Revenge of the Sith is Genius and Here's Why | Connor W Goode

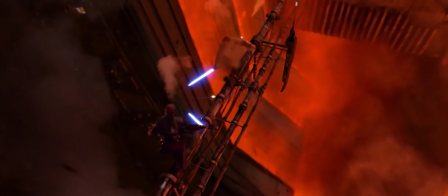Luke's fight with Vader and Kenobi's fight with Anakin are focused on a more emotional angle.
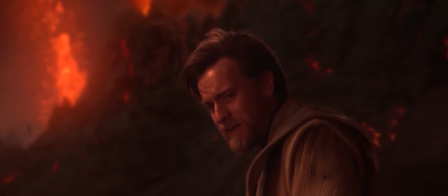The Mustafar duel is two brother-like friends fighting in a place crumbling to pieces until at last Kenobi disarms Anakin. The scene gets memed to death but it is emotionally powerful.
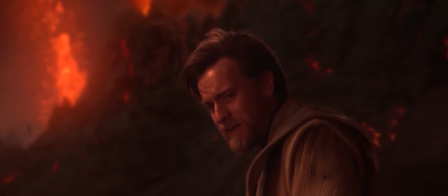Obi-Wan cries out his heart at someone he loved and turns away to let him die, unable to bring his suffering to an end. Revenge of the Sith is definitely the darkest episode. How the tones shift is one I find quite clever.
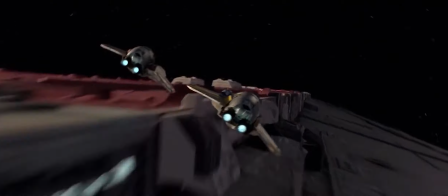The opening is an energetic captivating space battle.
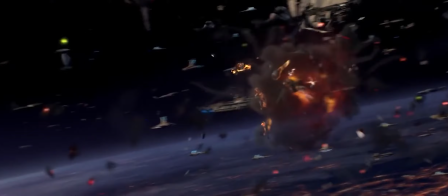The sound of Obi-Wan Anakin's spacecraft whizzing past the camera and over a star cruiser, emerging to a raging battle below. The Jedi chopping the droids to pieces, one weird bit. It's a fun sequence to capture the audience's attention, it feels like you're watching a high action adventure story.
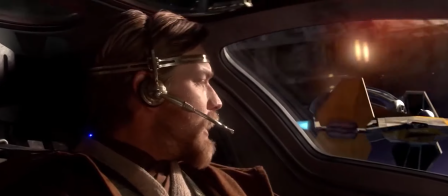That tone shifts by one simple action that starts a domino effect and the film progressively gets darker from this point onward.
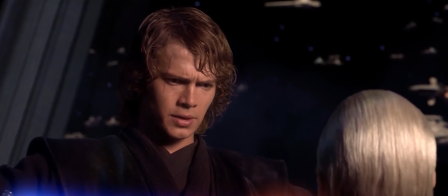Anakin disarmed Dooku and is told to kill him by Palpatine. He's unsure, but caves into his impulses and decapitates Dooku.
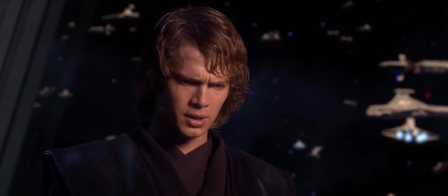We can see from his reaction how pointless it was, how unnerved he feels by his own actions.
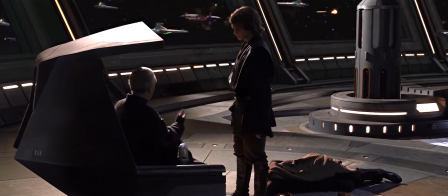Immediately, he recognizes he shouldn't have done it. It was cruel and honorless.
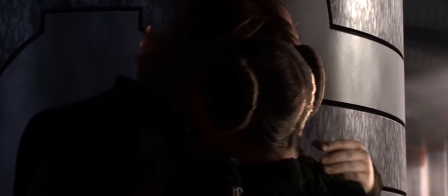Palpatine plants the seeds of justification to settle in him by the fact Dooku deserved it, pushing him closer to the dark side. There's this little bit that happens when Anakin and Padme are talking about the baby they're going to have.
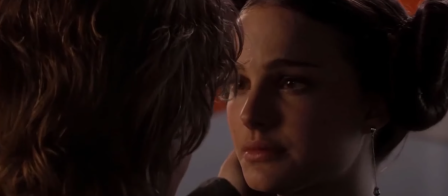The uncertainty of how long they can keep this a secret is nerve-wracking for them, but they reassure each other everything will be fine.
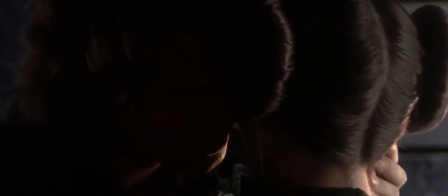It gives the tone a sense they will have a happy ending. Immediately, the scene transitions to ominous music of General Grievous travelling to our planet to speak to Darth Sidious,
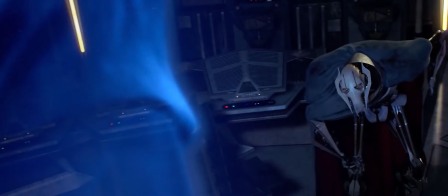casting aside the facade of a happy ending to reveal a tragedy will soon unfold.
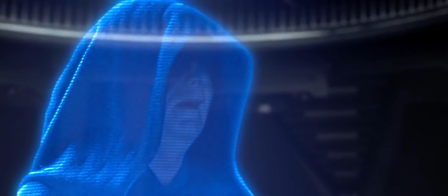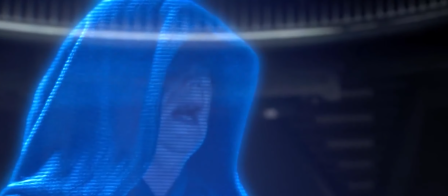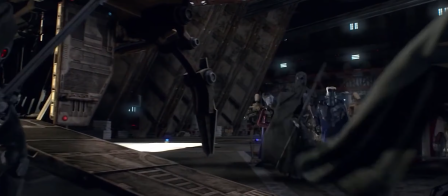This edit here juxtaposes hope and dread side by side effectively, and really sets the stage for the tragic storyline.
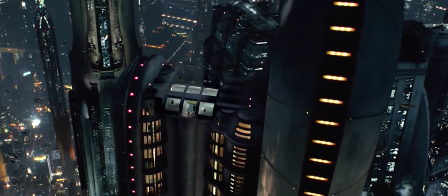It happens once again after Grievous is seen back to Anakin and Padme through a beautiful aerial shot of Coruscant at night,
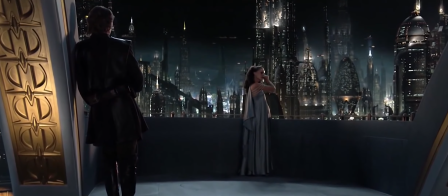and sweet sounding music to accompany their romance. Admittedly, the dialogue is a bit weak.
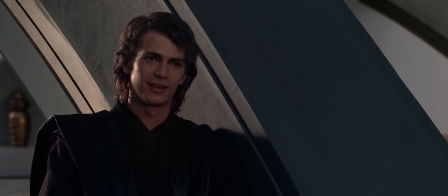No. No, it's because I'm so in love with you.
But it serves well enough to establish a happy scene of them.
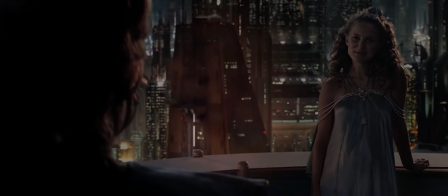It's the only scene where they're happy together. Juxtaposed is Padme dying in childbirth in Anakin's dream.
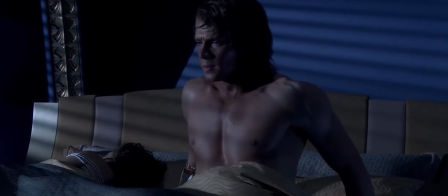What follows is a scene I don't think gets enough credit.
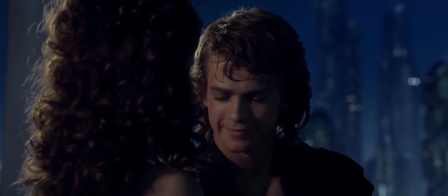Anakin's unwilling to tell Padme what frightened him. he tries to get his mind off his nightmare to ship the conversation to the necklace he gave to her when he was a child.
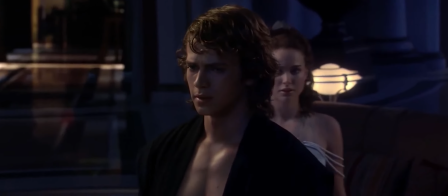But he fears exactly the same thing will happen as his dreams of his mother's death came true.
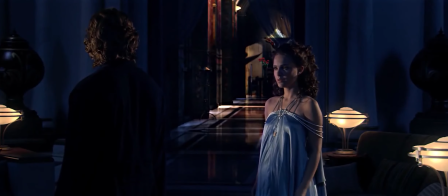I feel like it's a nice back and forth between these two, and the dialogue feels natural considering the love story in Attack of the Clones didn't feel convincing. They feel like people expressing worry about their future and child. Padme even asked what happened to a child in his nightmare, expressing what a pregnant mother would feel.
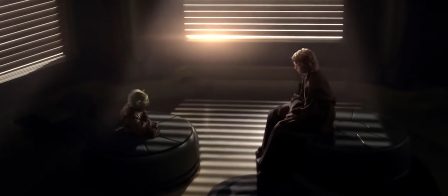Following the next day, Anakin goes to seek Yoda for guidance.
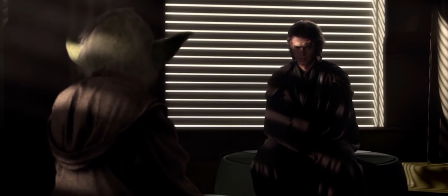He says he's worried about losing someone without revealing who, but Yoda doesn't help him.
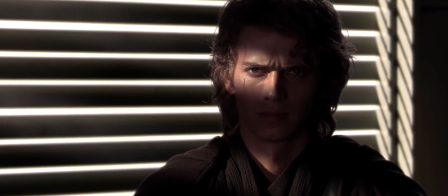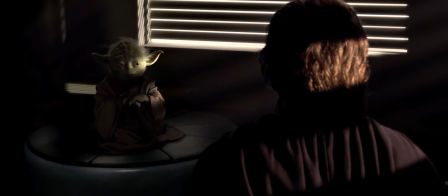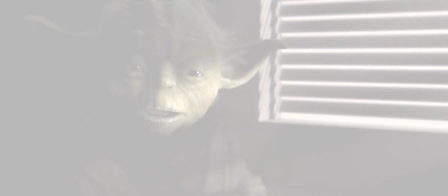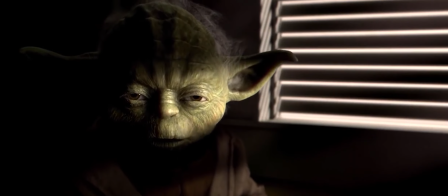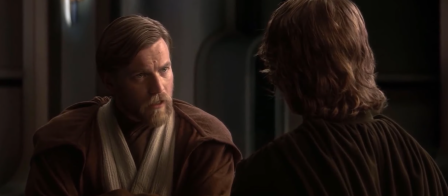The Jedi philosophy of the fear of losing someone is a gateway to the dark side and it inadvertently backfires on the Jedi as demonstrated later in the film.